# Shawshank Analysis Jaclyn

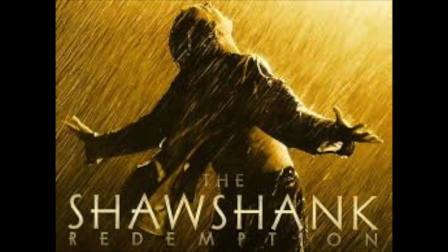0s
Shawshank Redemption is written and directed by Frank Darabont.
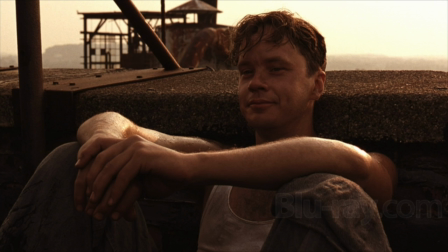2s
The movie follows the story of Andy Dufresne, played by Tim Robbins, who was wrongfully accused of murder and sent to Shawshank Prison for 2 life sentences.
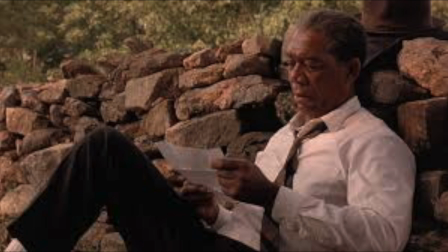11s
In the Shawshank Prison, Andy meets Red, played by Morgan Freeman. For my analysis, we are going to skip to the end of the movie.
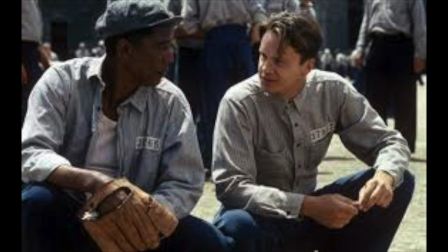17s
Andy has already left the prison, and Red is still there, going about his everyday life.
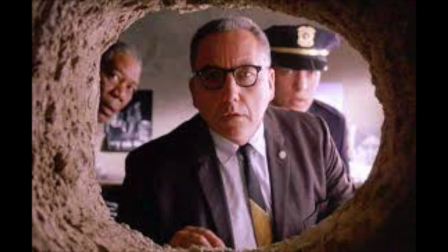21s
The beginning of this scene starts off just like the other 2 times that we have seen Red walk in while he's up for parole, or rejection, as they like to say in the movie. The door opens,
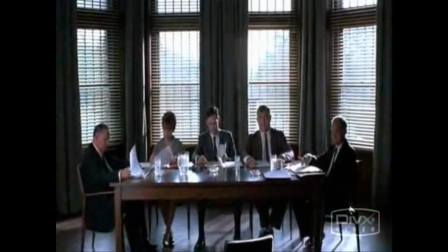30s
and there's a slow dolly in, opening up to a room of 5 people sitting at a desk. The room is very symmetrical, with 4 windows and 5 curtains.
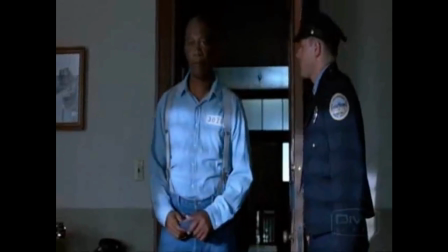37s
This shot gives us the sense of what it's like to be the person walking into the room and feel the intimidation of the people in front of them. Next, we cut to a lower shot of Red standing in the room, giving us the angle of what the 5 people are seeing: a felon, serving his life sentence for murdering a man. When you look at Red, you can tell from the way that his face sits in a way that feels a little irritated, and the slouch of his shoulders and the casualness of his stance,
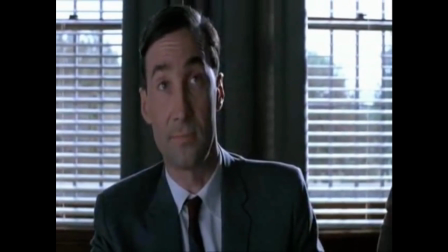60s
that Red has done this multiple times.
Please sit down.
After the man asks him to sit down, he doesn't jump and move quickly.
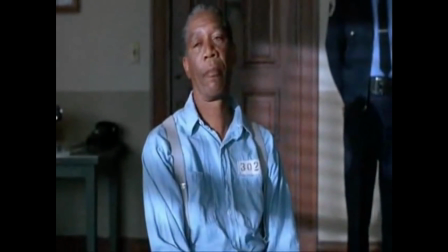69s
He slowly saunters over to the chair and takes his time.
Your files say you've served 40 years of a life sentence.
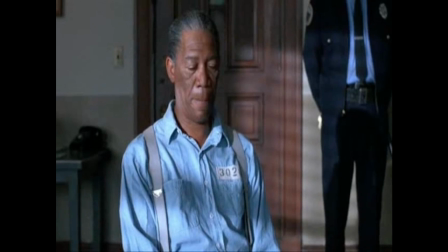76s
Now we see a shot of Red turned slightly to the side, leaned back and slouching in his chair, looking as annoyed as ever. This view of him is symbolizing that he has been through these motions many times before, and each time he gets the same answer.
You feel you've been rehabilitated?
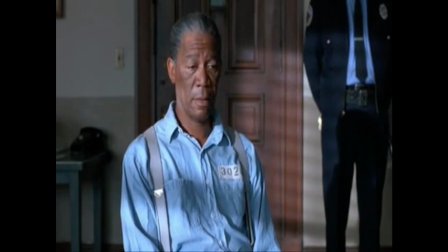92s Rehabilitated? Well, now let me see. You know, I don't have any idea what that means.
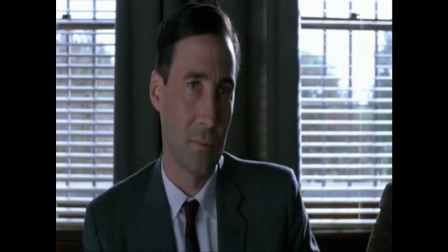101s
We now flip to a quick shot of the man who is conducting the meeting, but we are quickly cut off from him when Red begins talking to strengthen the idea that Red doesn't care what he has to say.
Well, it means you're ready to rejoin society. I know what you think it means, Sonny.
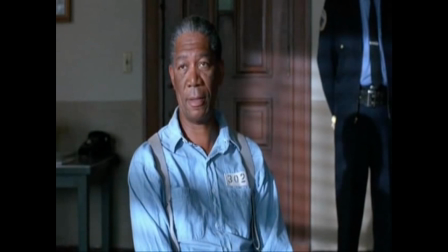114s
When Red begins talking again, the camera doesn't move. This adds to the tension in the room. The stillness and the long take builds the audience to be on edge to what Red is going to say next.
To me, it's just a made-up word.
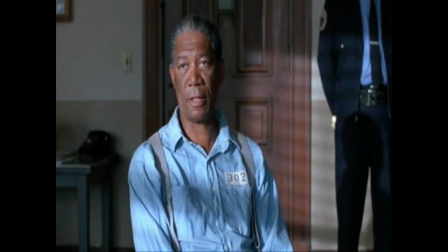129s A politician's word, so that young fellas like yourself can wear a suit and a tie and have a job. What do you really want to know? Am I sorry for what I did?
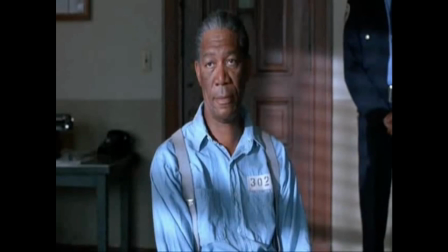144s Well, are you?
It's not until after we see Red again in a separate shot that the camera begins to dolly in and doesn't stop until we are on a tight shot of Red. This is a very important part of the scene because of Red's blank stare.
There's not a day goes by I don't feel regret.
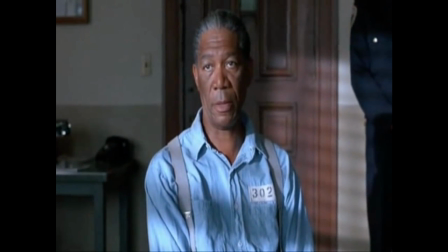162s Not because I'm in here, because you think I should. I look back on the way I was then.
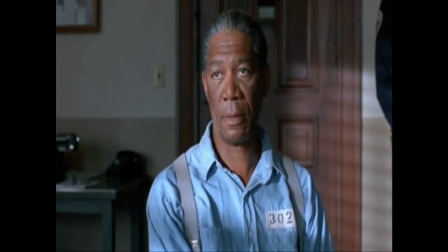173s A young, stupid kid who committed that terrible crime.
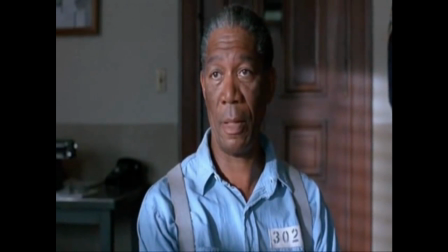183s
As we get closer and closer to Red, our tension just continues to build, and at this point, the viewer now feels so much tension that it seems that they are in the room themselves.
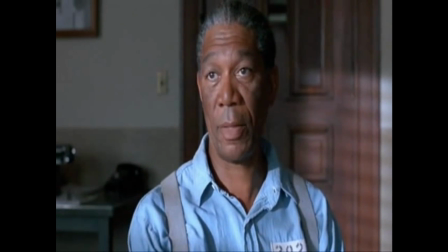193s But I can't.
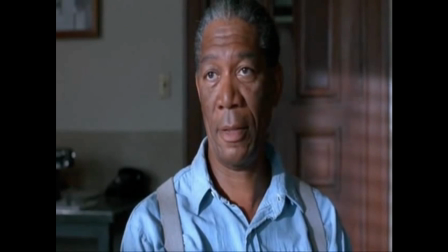197s That kid's long gone, and this old man is all that's left.
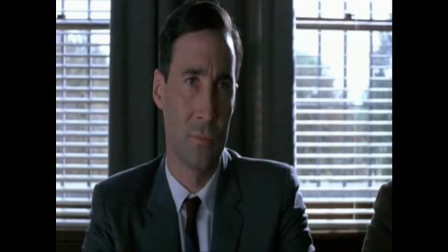204s I gotta live with that.
Finally, we cut back to a tight shot of the man's face with his eyebrows pulled tight and a blank stare on his face, but seeming interested in what Red has to say. It wasn't until this moment that we knew anything about how the man was reacting to what Red was saying, and even now that we know what his face is saying, still no tension is relieved from the moment.
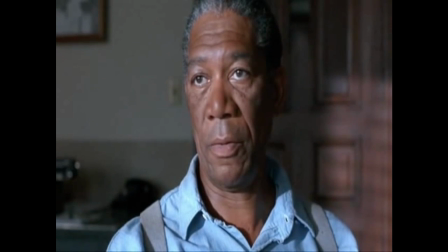222s It's just a bullshit word. So you go on and stamp your form, Sonny, and stop wasting my time.
Once again, we cut back to the tight shot of Red that we have already seen, and when he finally finishes his answer to the man's question,
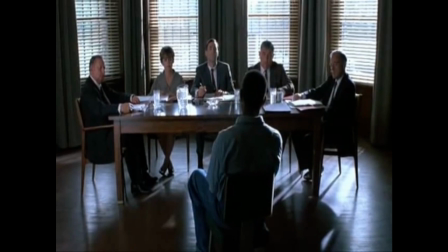236s
we see a final shot of the whole room with all 5 people at the table and Red sitting in a chair with everyone staring at him.